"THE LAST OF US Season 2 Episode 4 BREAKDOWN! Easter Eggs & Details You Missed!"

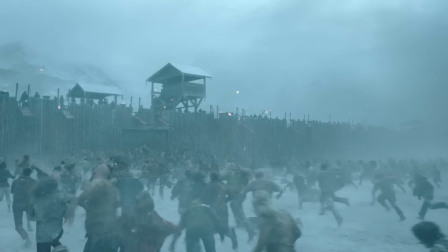(20:28)
But here, as with the Horde attacking Jackson in episode 2,
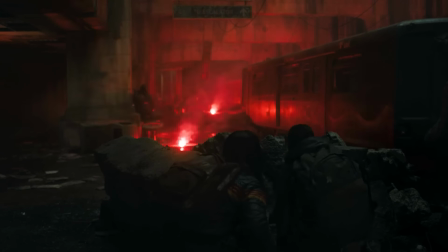(20:31)
this show benefits from being able to point the camera at like 20 or so extras and stunt people, and it just makes it so more intense.
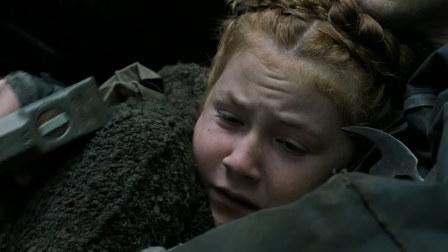(20:38)
Back in episode 3, the Seraphite girl asked her father if the threat that was stalking them were demons,
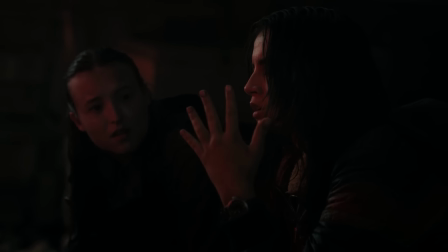(20:43)
which told us that the Seattle area has a particularly bad problem with infected coming from underground,
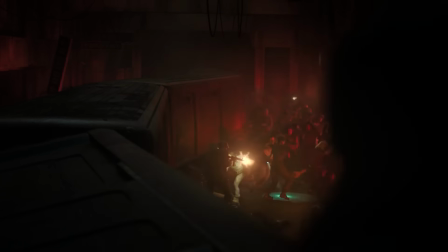(20:48)
making them come off like a demonic threat that plagues the wolves and the Seraphites equally. And this is especially the case as they work down the train cars.
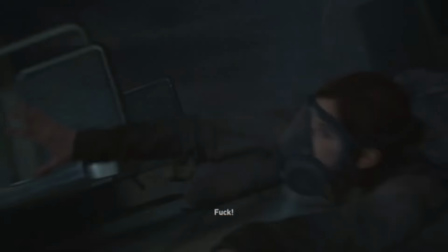(20:55)
In the game, the train car kind of just drops out from under Ellie's feet, and there's like a bunch of clickers that come at you one at a time.
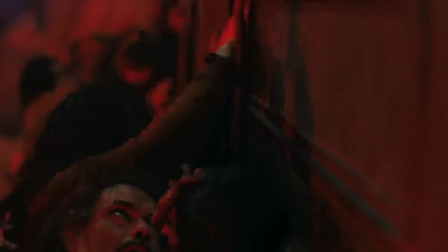(21:01)
But here we get the context of dozens of infected pounding on the walls all at once, pushing the car,
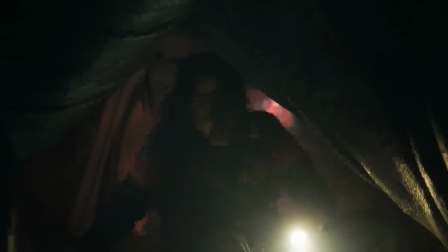(21:06)
pressing against that spongy connected part between the cars, giving us a claustrophobic anxiety.
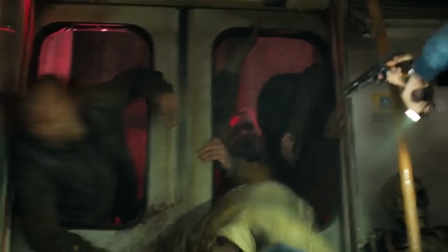(21:11)
The infected smash through the windows of the cars. This whole second half of the episode just captures so well the feeling of playing these parts of the game, because while the world feels immersive,
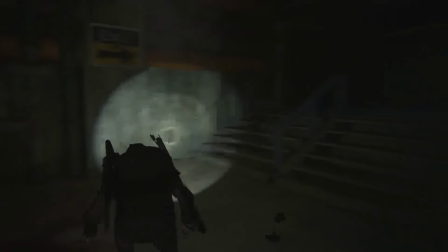(21:19)
like you could go anywhere, your actual path is kind of dictated for you by the context, like the one safe route forward, and the path behind you always gets cut off by danger. Ellie and Dina escape out the top hatch and run down the top of the cars.
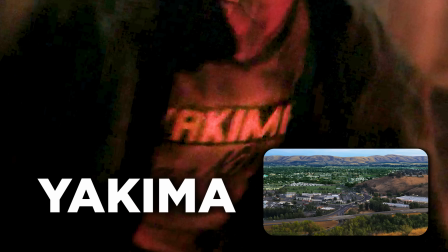(21:31)
An infected in a yarmulke shirt spots them. That's the nearby Washington City, and they run up the escalator and find a rusty turnstile.
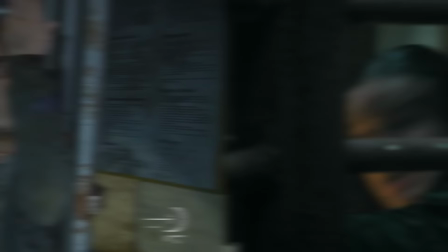(21:37)
Turnstiles like these are particularly frustrating to try to get through in this part of the game. When a runner nearly gets Dina, Ellie stretches out her arm to take the bite.
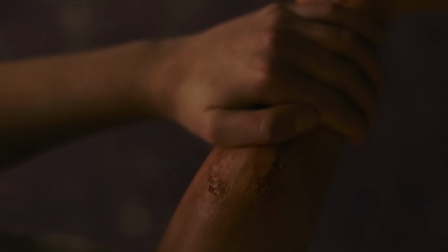(21:45)
It's the same arm where she got bitten while she was with Riley in the mall, just on a lower part of the arm now.
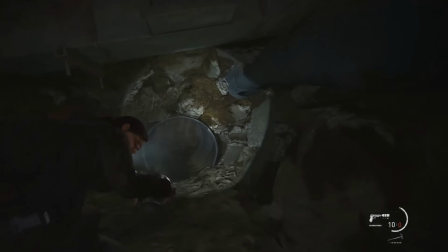(21:49)
In the game, it goes down a bit differently. This whole area, since it's underground, is filled with airborne spores, so Ellie and Dina have to mask up.
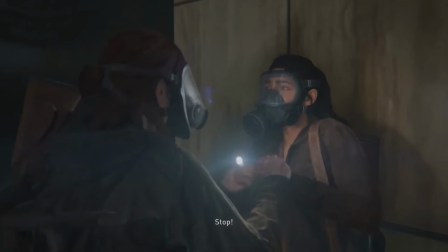(21:56)
And then Ellie gets tackled and her mask gets shattered, which then freaks Dina out, but Ellie's like, it's fine, I'm immune, and it happens a lot faster.
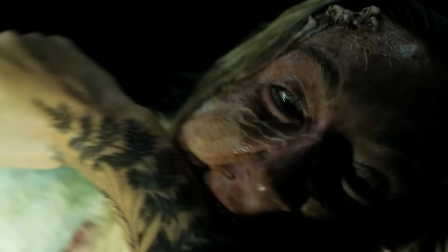(22:03)
Now it makes it a direct sacrifice that Ellie does for Dina, and it sets it up in a really great way when they talk about it later.
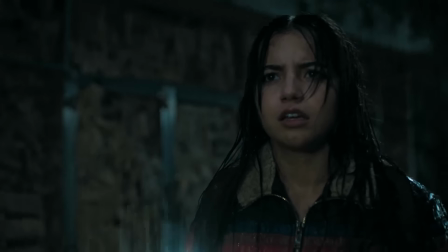(22:09)
In this scene, we get a lot of great moments of Isabella Merced taking in this information and gripping her gun and weighing what to do.
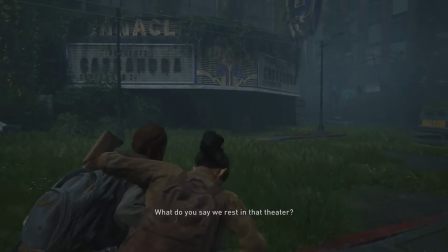(22:15)
Ellie finds the Pinnacle Theater, the location they hole up next in the game. The devs based its look on the real-life Paramount Theater in Seattle on Pine Street.
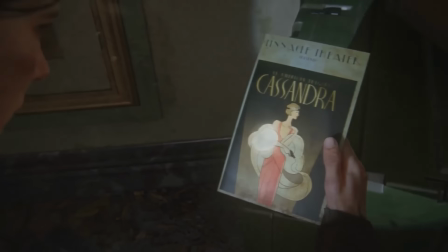(22:22)
In the game, on the marquee is a play called Cassandra, which inside the theater you find a program for, An American Tragedy, Cassandra.
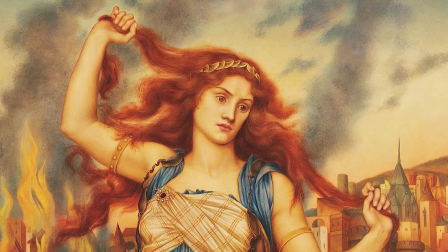(22:28)
When that appeared in the game, you could actually see some parallels with the Greek mythological figure of Cassandra, a princess cursed by the gods to be able to see the future but not be believed by anyone.
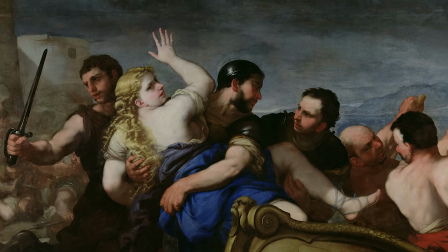(22:36)
So she sees how her brother Paris will kidnap Helen of Troy, and that will lead to the destruction of her people. And I always saw a connection between Cassandra and the Prophet, actually.
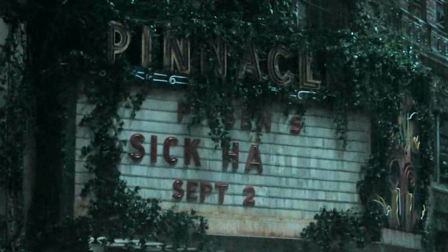(22:43)
But here in the show, the marquee is a different game Easter egg.
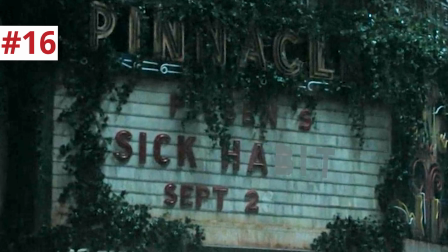(22:46)
Pinnacle presents Sick HA, and you can barely see the faded out parts of the sign so that it actually reads Sick Habit, playing from September 2nd.
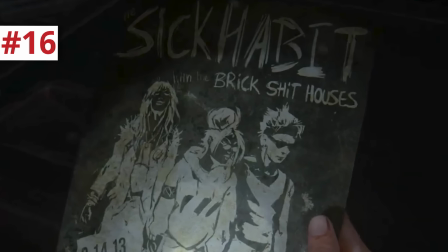(22:53)
The Sick Habit is the name of a band in the universe of The Last of Us, whom you find a flyer for a show that they're gonna do at the Pinnacle Theater for their album Bricks Shit Houses.
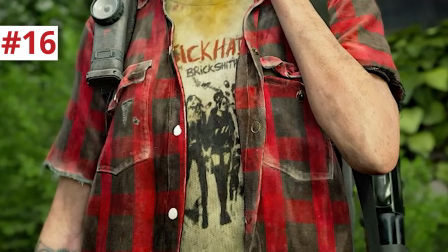(23:01)
In the game, when Ellie wears her red flannel shirt, her undershirt is a Sick Habit shirt. So in addition to this being a theater for plays, it's also a venue that does music concerts.
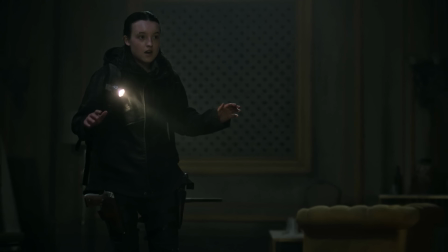(23:09)
This episode greatly expands the immunity reveal between Ellie and Dina to a pretty tense standoff,
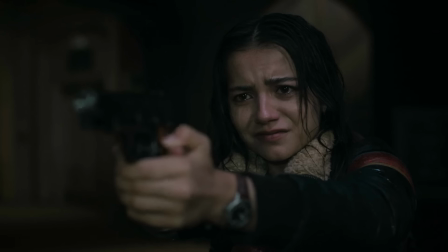(23:14)
and Isabella Merced makes it seem like she's really about to shoot Ellie in the head, distrusting Ellie's explanation at first as just her making up stuff to stay alive.
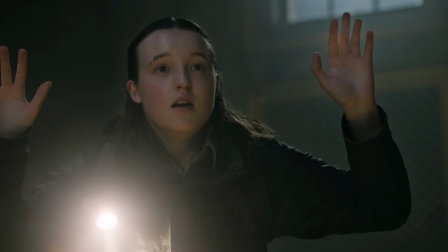(23:21)
Ellie tells Dina to just keep her gun on her, that Ellie's gonna go to sleep and wake up exactly how she is now. She's making the promise for herself that she made to Sam in Kansas City.
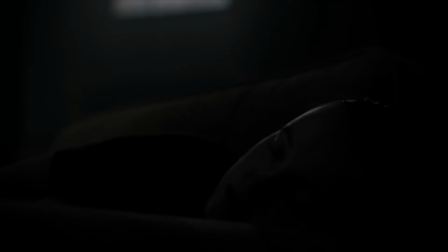(23:28) Just go to sleep. sleep, you'll wake up the same.
And the way Ellie sits across the room while she sleeps is exactly what Joel and Tess did all night at the start of season 1,
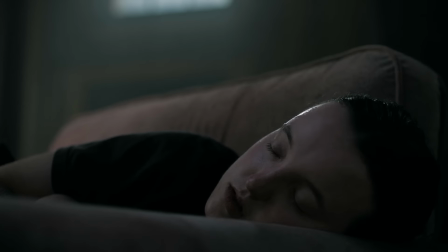(23:37)
episode 2, after they pulled the all-nighter to make sure that she was not going to turn. Ellie wakes up to water dripping on her head, twitching in a way that initially comes off that she might be having muscle spasms,
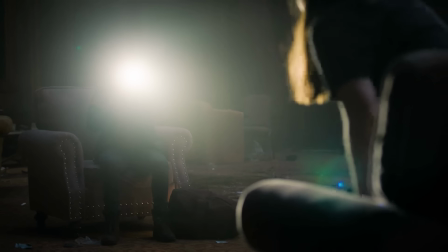(23:46)
but we stay in Ellie's point of view so that we only see Dina from behind a blinding flashlight. Like Ellie isn't allowed to look Dina in the eye until Dina knows for sure that she can believe Ellie.
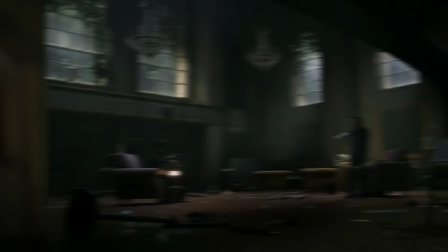(23:54)
Ellie shows her the bite and how hours later still no tendrils have snaked through. Then Dina switches to a lantern so Ellie can see her because now it's her turn to be vulnerable.
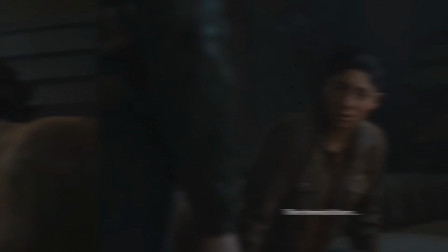(24:03)
She chooses now to reveal that she's pregnant. Now in the game, it all goes down a lot faster, from Dina trusting Ellie's immunity to revealing her pregnancy, and then Ellie's reaction is way different in the game.
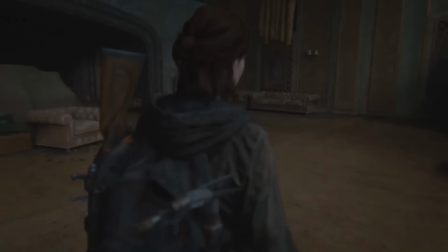(24:11)
She's like, what are we gonna do now? And then she leaves Dina alone as you go exploring the theater, and that's kind of a bummer in the game. And I like the change here.
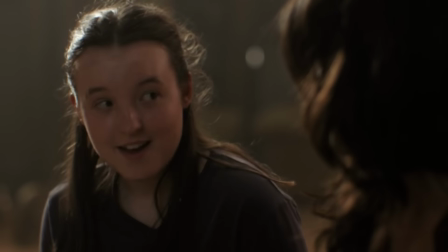(24:18)
Ellie now has more humanity in her response, more of an optimistic glimpse at a future for the two of them.
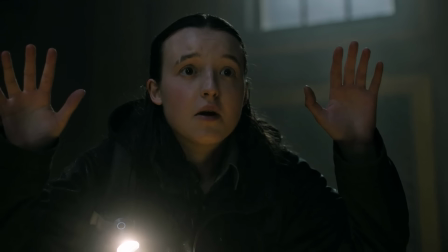(24:23)
And it was easy to overlook before, but Ellie just told Dina, I would die for you. And that's an incredibly romantic admission that deserves more of a reaction.
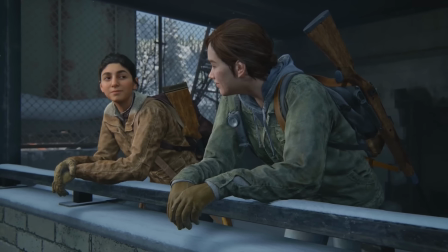(24:30)
In the game, Ellie and Dina hook up earlier when, the morning after the dance, they go on patrol together. They're the ones who find Eugene's weed farm and they get high and they hook up.